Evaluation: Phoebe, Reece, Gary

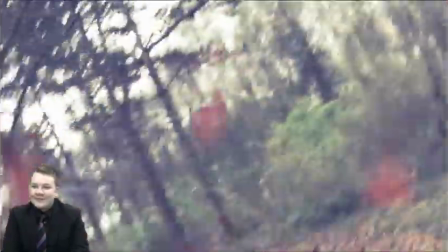We use a handheld option to portray a feeling of horror as it disorientates the audience, making them feel like they're there, so they can associate with a feeling of horror.
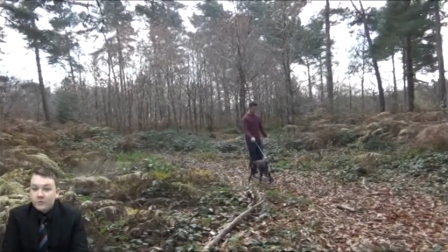If we were to challenge this idea, we would have used a camera on a tripod, which would have made the audience feel as if the characters were running next to them or away from.
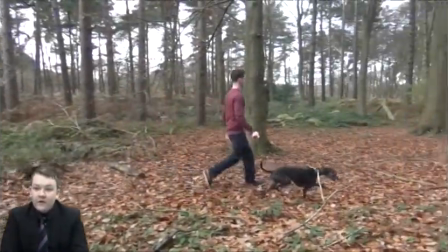This would have meant that the audience would not have felt the horror that it could have brought using a handheld camera.
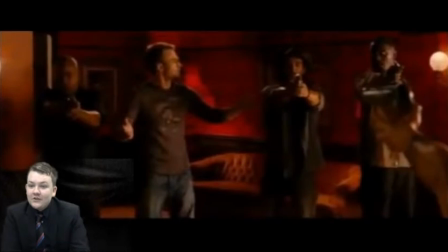We challenged the typical horror conventions of colour, as we didn't use a typical red or black theme which is used in most of horrors nowadays.
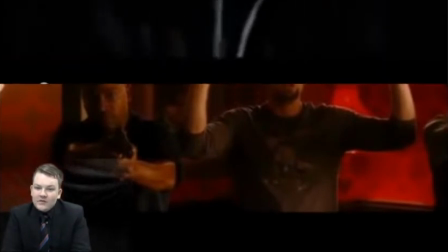We decided to go with this vintage filter. This gave a much more mystical edge to our film, as it can represent the feeling of mystery.
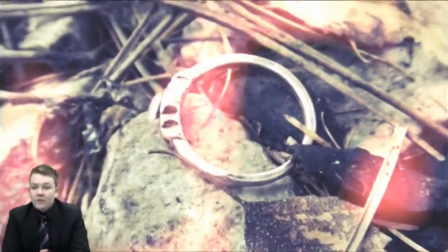If we were to have used the typical horror conventions of colour, we would have used a typical red and black theme to convey the same horror that most horrors do.
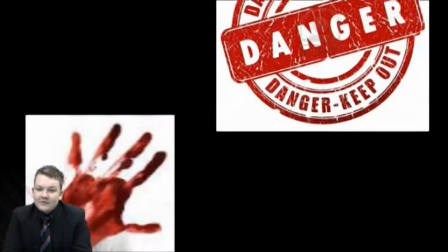They mostly use these colours as they associate blood with red and black with danger.
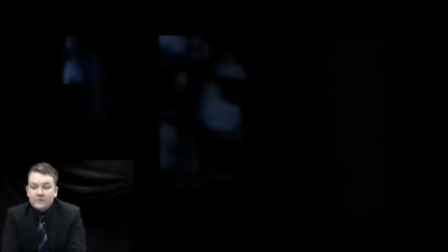We developed an idea of horror conventions as we used point of view shots to allow seeing through the character's eyes to
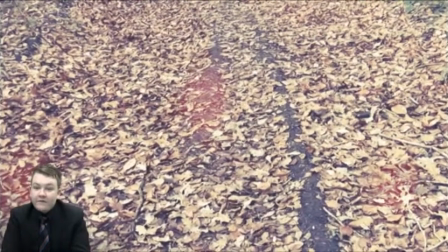make the audience feel as if they were there and they can feel the fear that the character is and can understand what they are going through.
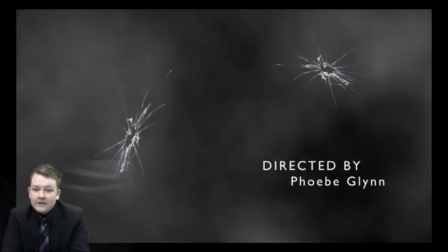We use the title scenes and credits of our film from quite a few of the horror films out there today to give a spooky beginning to our film by using the effect of quite a creepy introduction,
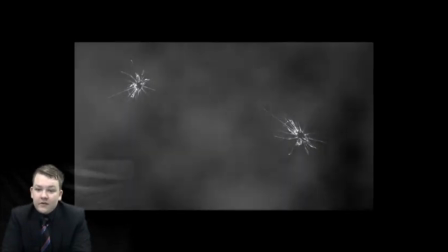seeing the fear is then straight away forced into our film before it started.
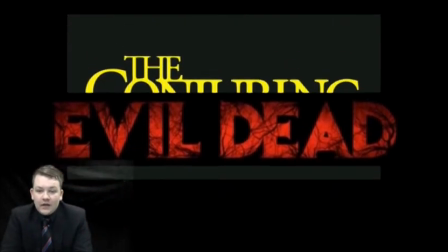We use this idea from The Conjuring and Evil Dead to form our title scene, as we believe that their title portrayed horror very well.
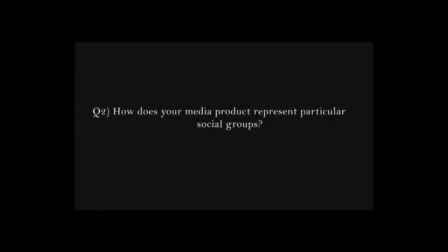In our film, we've used a range of social stereotypical groups.
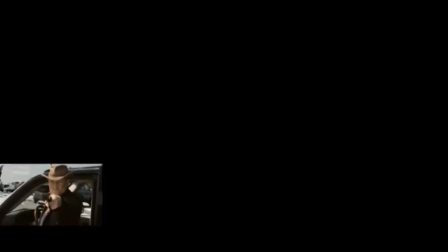The first we focused on making a typical horror film stereotype was the main character, Mark Westwood. We have portrayed him as a buff male who has a fair bit of more strong personality and is fairly resilient when it comes to many difficult situations he may face.
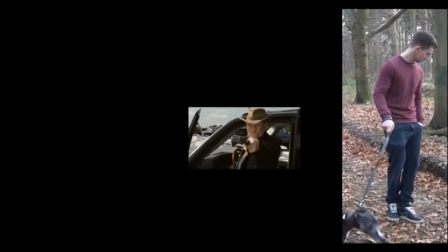This is required for our main character because he's the person that many other characters will look to in moments of need throughout the film.
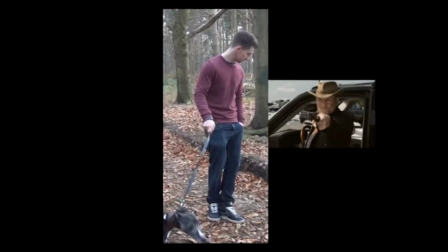And to make the main decisions to help make the lives of others a lot easier.
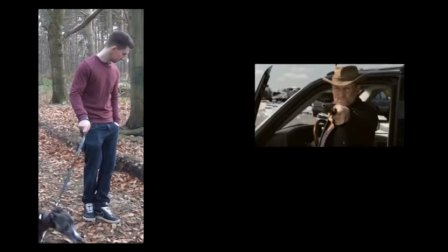This will be needed, as throughout the film, little do the characters know,
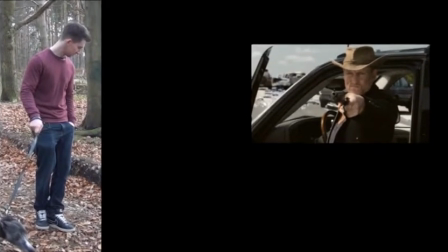but they're being watched and haunted by the ghost of a girl after finding the ring that used to belong to her many years ago.
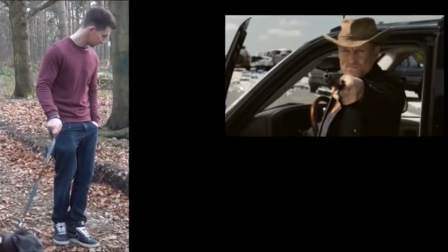So we added this character here to show hope towards other characters, that there may be hope due to having such a strong-willed person on side to help. As well as this, we had the sweet innocent female character seen in most horror films, portrayed by the character Emily Thompson.
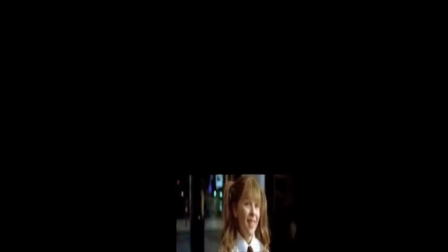We see this girl in the opening 2 minutes of the film during when the main male character finds the ring.
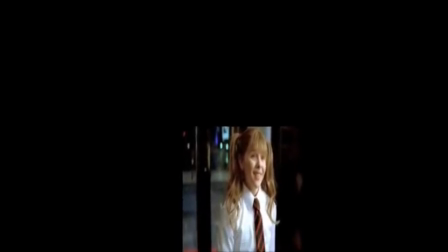During this, there are flashbacks to when the girl lost the ring, and we see how she reached her demise. We don't know much about the girl, as her first scenes are only very short. For example, we don't know why she's being chased, or even who by.
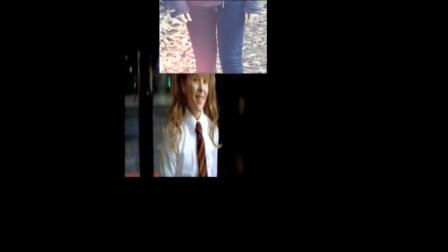This would become more apparent as the film moved on, but because we only did the first 2 minutes of the film, I think that just the parts we show of her creates an air of mystery about her.
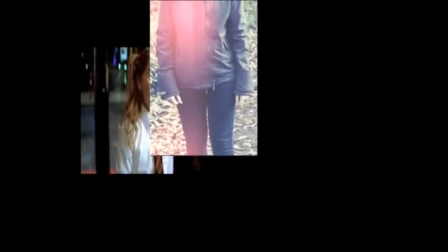This leads on to the rest of the film, and where we start to see a second personality of the girl coming through.
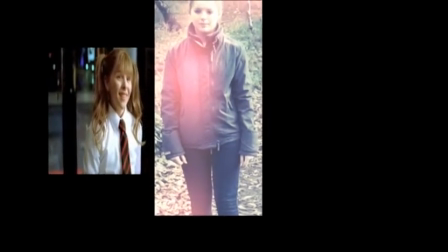From this point onwards, we didn't actually show it due to the time constraints,
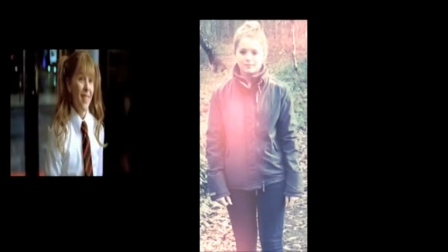but the overall storyline is that the ring she dropped just before dying meant the world to her, and she thought it'd be lost forever,
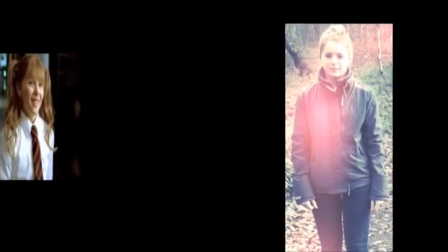so her soul can't rest until she finds it. Hence, when she saw the man that lost her ring find it in the forest, she'll do anything to get it back.
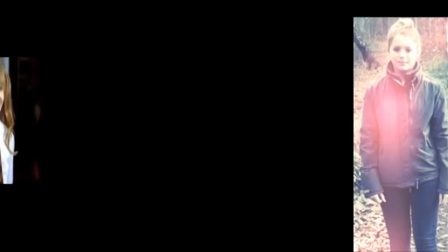It's thereon that her whole innocent side has gone,
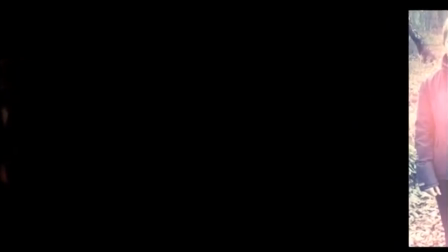and she is portrayed as a typical young brat that can't get what she wants, but in a different way due to her supernatural presence. Finally, we have the last character that we see in our opening sequence. It is the thug. When playing this part, we were thinking of and researching the best stereotypical way to present the thug, and we did this linked in with the modern day chav. This general look is viewed upon in society as the look that rebellious, dangerous layabouts wear, and generally that cause trouble and they're unapproachable people.
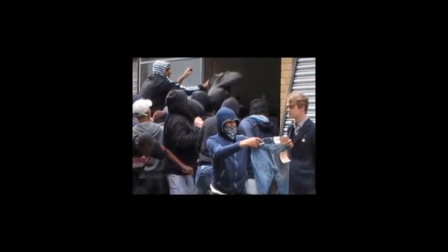Using this, we created our character based on the look so the general public would see the stereotype and associate their personal opinions on the character,
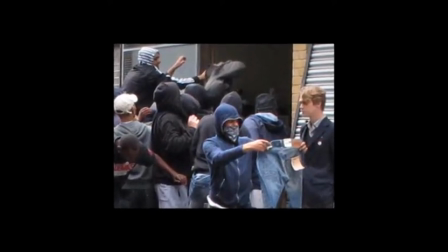and hopefully they'd have a negative opinion on him. By using this look,
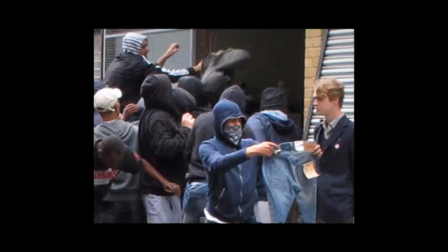we made it seem more realistic that this type of person would carry out such an attack compared to a general run-of-the-mill person that we see today in society as normal.